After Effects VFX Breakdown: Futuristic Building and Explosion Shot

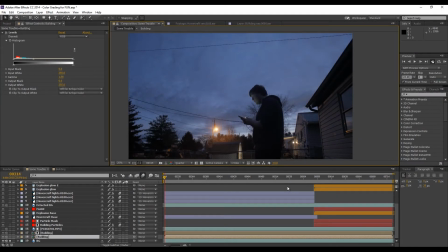0:27 Hi guys, welcome to the VFX Show, the show on the internet that teaches you how to do visual effects for your next film. And today I'm going to be teaching you how to do the scene that you just saw in the beginning. It's a pretty complex scene, so let's get started.
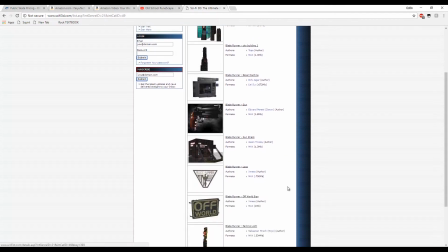0:42 So first I went over to SciFi3D.com and I went to the Blade Runner section and I found this
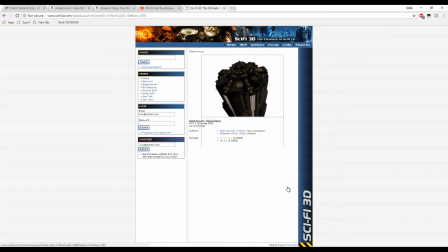0:47 nice police station 3D model that I downloaded and threw it into 3DS Max.
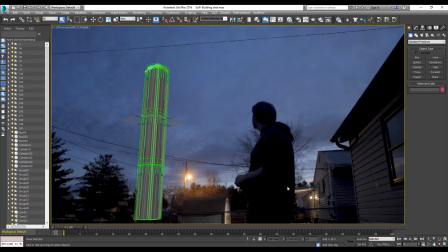0:54 Once I threw it into 3ds max, I added lighting to appropriately fit the scene and the camera work and
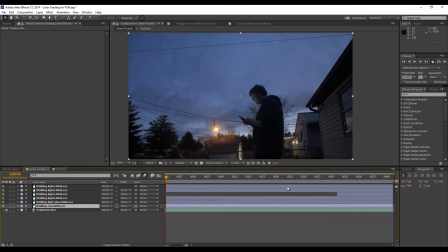1:01 everything to make the scene fit better Then what I did was I rendered it out in three passes,
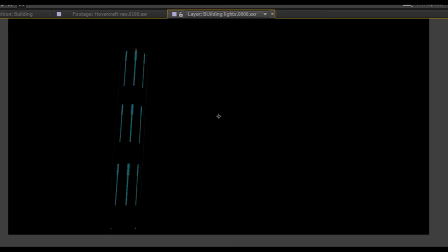1:07 which was the regular light pass the
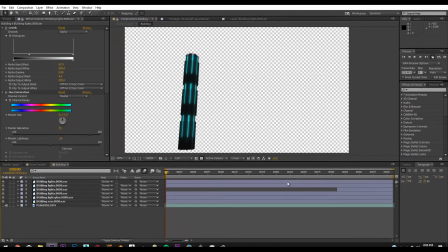1:11 the light emission pass and then the base pass and then I composited it all together and put it into the scene added
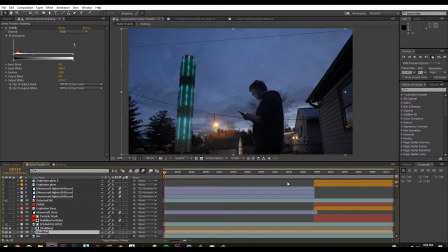1:18 levels to fit the scene a little better and And then what I did after that is I duplicated the background later and added an
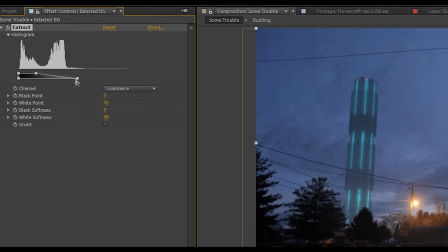1:29 extract to it. And what an extract does is like basically key light for bright things. And so the bright things in the scene, like the sky, I took out and I feathered it.
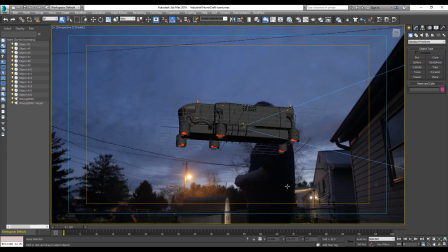1:45 then I found this model of like a sci-fi like road duster truck and I edited it
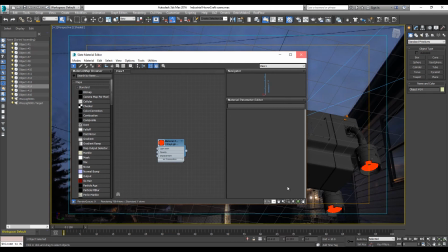1:50 a little bit and added these this little v-ray light material to the bottom of it so it would have this little
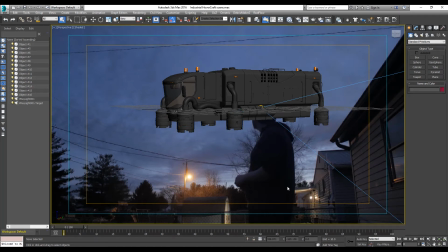1:56 light to it which I wanted so it would look more interesting
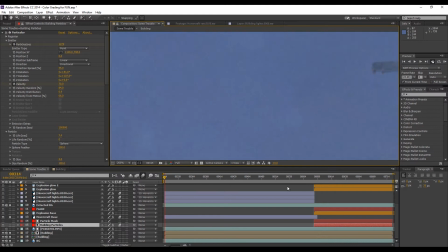2:01 flying by it wouldn't just look like a gray box so
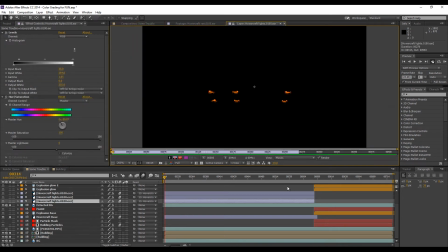2:05 then I added it to the scene added position to hit the building and I used that little I rendered out like a pass of just that light and I duplicated a
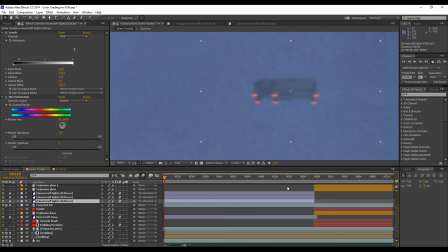2:14 few times and colored it to pop in the scene then
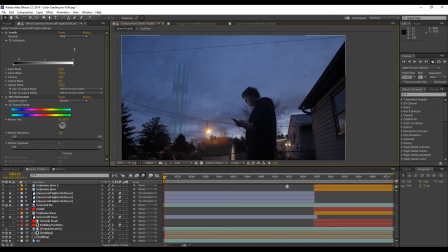2:20 after I did that I need an exploit I needed an explosion so when the
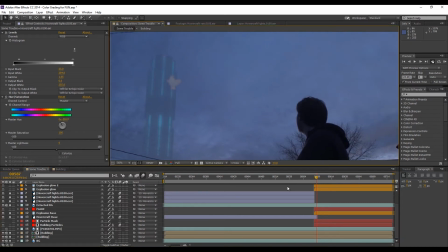2:27 you know the little hovercraft hits the side of the building so I found this
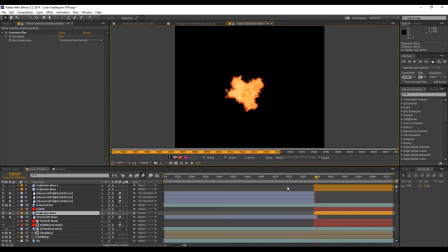2:34 flight aerial explosion from video Copilot and it's a pretty nice 3d explosion made
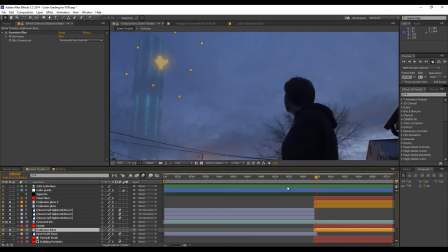2:41 in the fume effects and what I did was I duplicated it a few times I
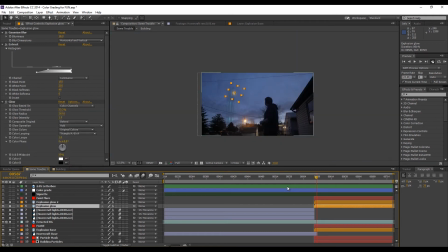2:48 put it and I added like Gaussian blur and glow and everything to
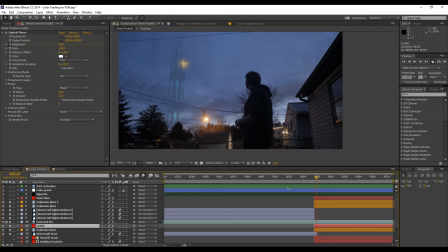2:55 make it pop more in the scene and then what I did was I added a optical flare from video copilot onto the shot and I
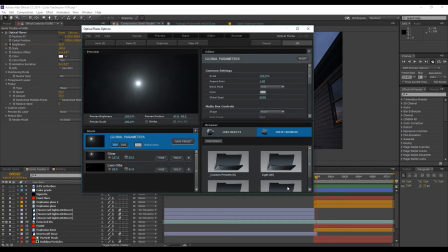3:09 just made it a regular default flare it was pretty faint
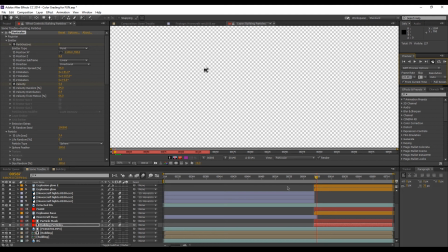3:14 in the shot but it adds a lot to the scene it blows up everything then
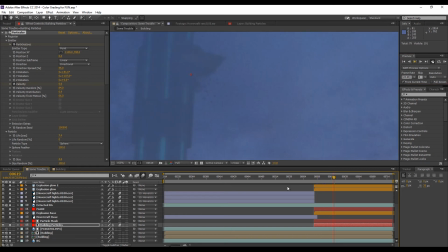3:20 the side of the building I thought needed a little like particles falling down like the side of the building so I I just put a particular effect on there, and it was basically just a point-directional explosion, very simple,
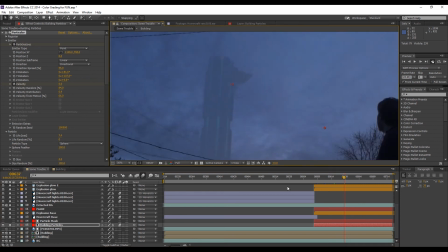3:38 and I didn't need anything more because it was, you know,
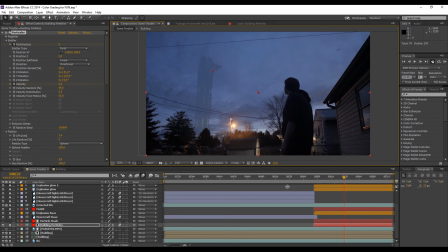3:43 pretty, you know, small.
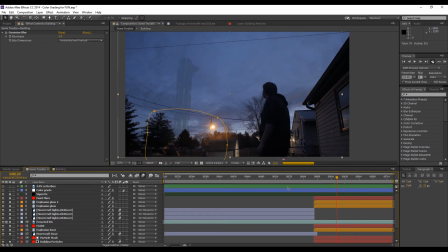3:47 and then what I did was I added a vignette color grade and my aspect ratio bars then that tied everything together
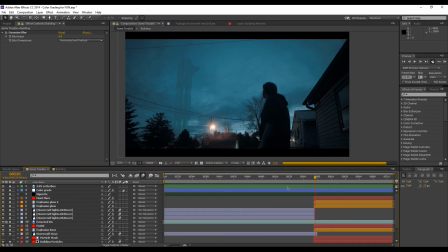3:59 then that's how I made the shot and I may even made the little light from the building like go down and I dropped the opacity that's essentially what I did nothing too
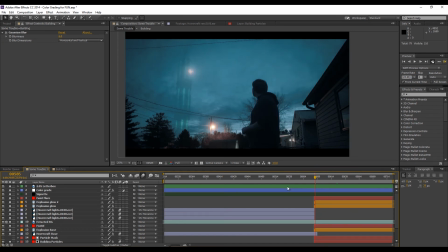4:12 fancy everything just one frame render and three that's max of course you can do that in element 3d i just did it this way i like doing it that way it might be more complicated but i like it has more control anyway uh thanks for watching and please consider subscribing